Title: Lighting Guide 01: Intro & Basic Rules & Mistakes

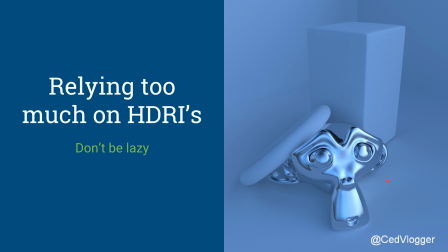[12:16]
Every metallic shader, every metallic object should have something to reflect, or it will not look metallic. If I didn't have like an HDRI, it would not look metallic. But a lot of tutorials lately show like techniques how to light with an HDRI, and especially in ArcViz,
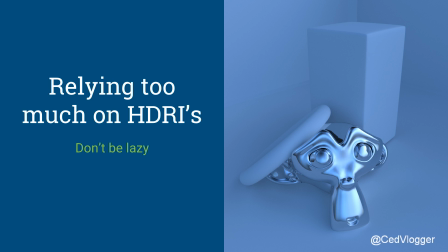[12:35]
architecture visualization, a lot of people will just like add one HDRI. It will light their scene, and people think they're done. And that's just simply not the case. And sometimes it looks better than this.
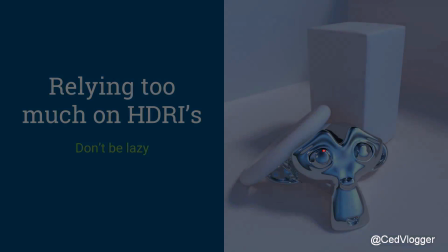[12:47]
But I'm of the opinion that adding more lights, like this scene has 3 added lights.
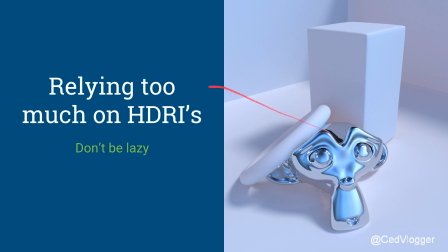[12:56]
It has a key light that comes from here, with shadows, and it has 2 fills, kind of a bluish fill and an orange fill, which kind of brings some interesting duotones with the color of the HDRI. And it looks way more interesting.
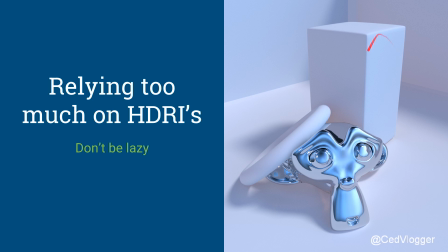[13:10]
And your metallic shader has something to reflect, but your diffuse things also have some contrast in them and look awesome.
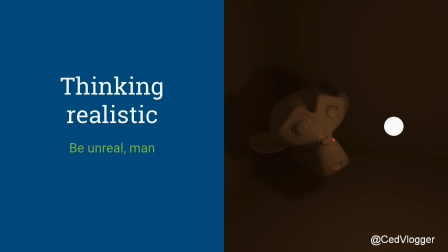[13:19]
The third mistake I want to talk about is thinking realistic, and this is actually something that a lot of artists and even people who give tutorials within 3D communities, and especially the Blender community, is that everything should be physically based. And I agree, up to lighting.
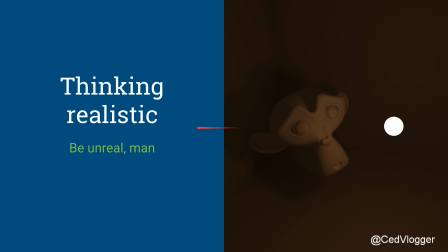[13:38]
I don't think lighting should be considered physically based. You shouldn't think oh, there's no light coming from here, so there is no light, because it looks boring. This is like a globe that emits light, and this is already washed out white,
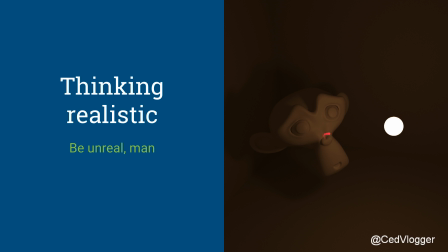[13:55]
just because I had to push the intensity so much, and this still looks kind of boring and kind of faint. You can't really see the difference here, and compositing wise, all the attention is here and there's no attention over here.
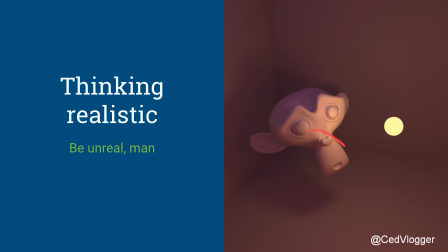[14:11]
But simple adding 3-point lights already brings so much more interest to the scene. I've added 1 point light within the sphere that ignores the sphere but illuminates the rest of the scene.
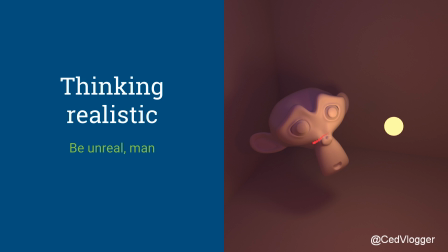[14:27]
I added another point light over here that kind of transfers it smoothly toward the bluish fill, and I've added a blue fill over here that contrasts with the orange light, and this already looks way more interesting.
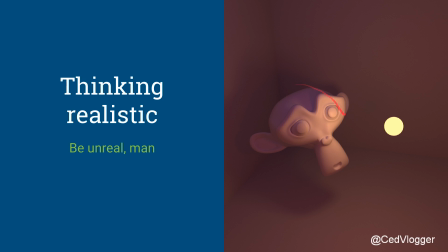[14:43]
Especially with renders for characters, creative things, and as well as ArcViz, everything. If you want it to look nice, lighting is the way to go, because you can choose what color has, and you don't have to do a lot of post-production this way. and this just looks
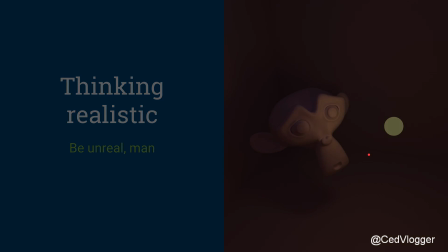[15:01]
way more interesting. So, to lighten the mood a bit, I don't want to point you all to your mistakes.
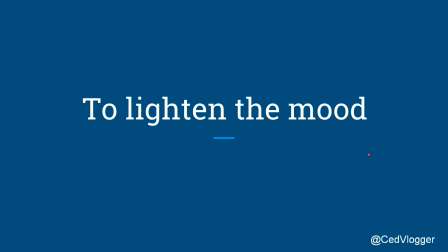[15:08]
We are gonna fix those mistakes. We're gonna, I'm gonna learn you to step by step how to approach lighting, a scene, how to approach lighting a character, and just in general,
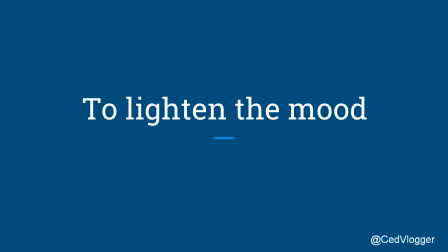[15:23]
making sure that your renders look awesome without like cheating or hacking. We're just gonna go old school lighting, and we're also gonna go through color theory and just like what does it mean to light and why should I pick a certain color to light?
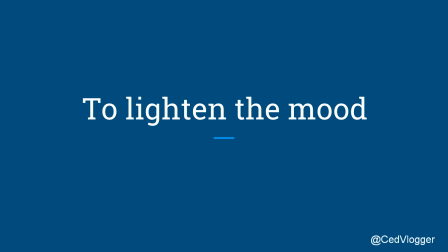[15:40]
What should I be careful of? What are the dangers of lighting, and what are the epiphanies and the awesome stuff in lighting?
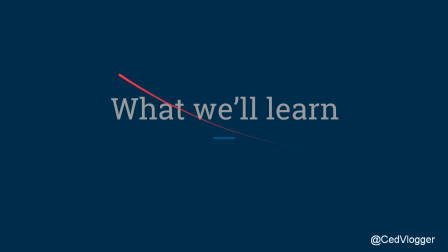[15:49]
So yeah, that's basically what we'll learn. I jumped one slide ahead.
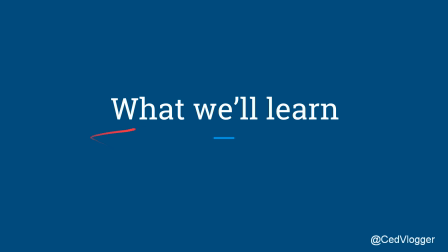[15:56]
I'm still gonna look into I've kind of have already my first and second tutorial that will follow on this, but dependently on how people will react to this and what people want to learn,
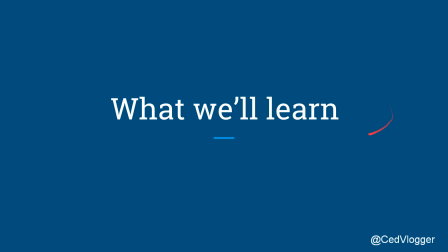[16:10]
I'm gonna be very flexible in what my tutorials are going to be about. So this is not going to be a fixed course for now. Once the course is complete, of course, it will be fixed because, yeah, it's been recorded and everything. But I will not do this in one go.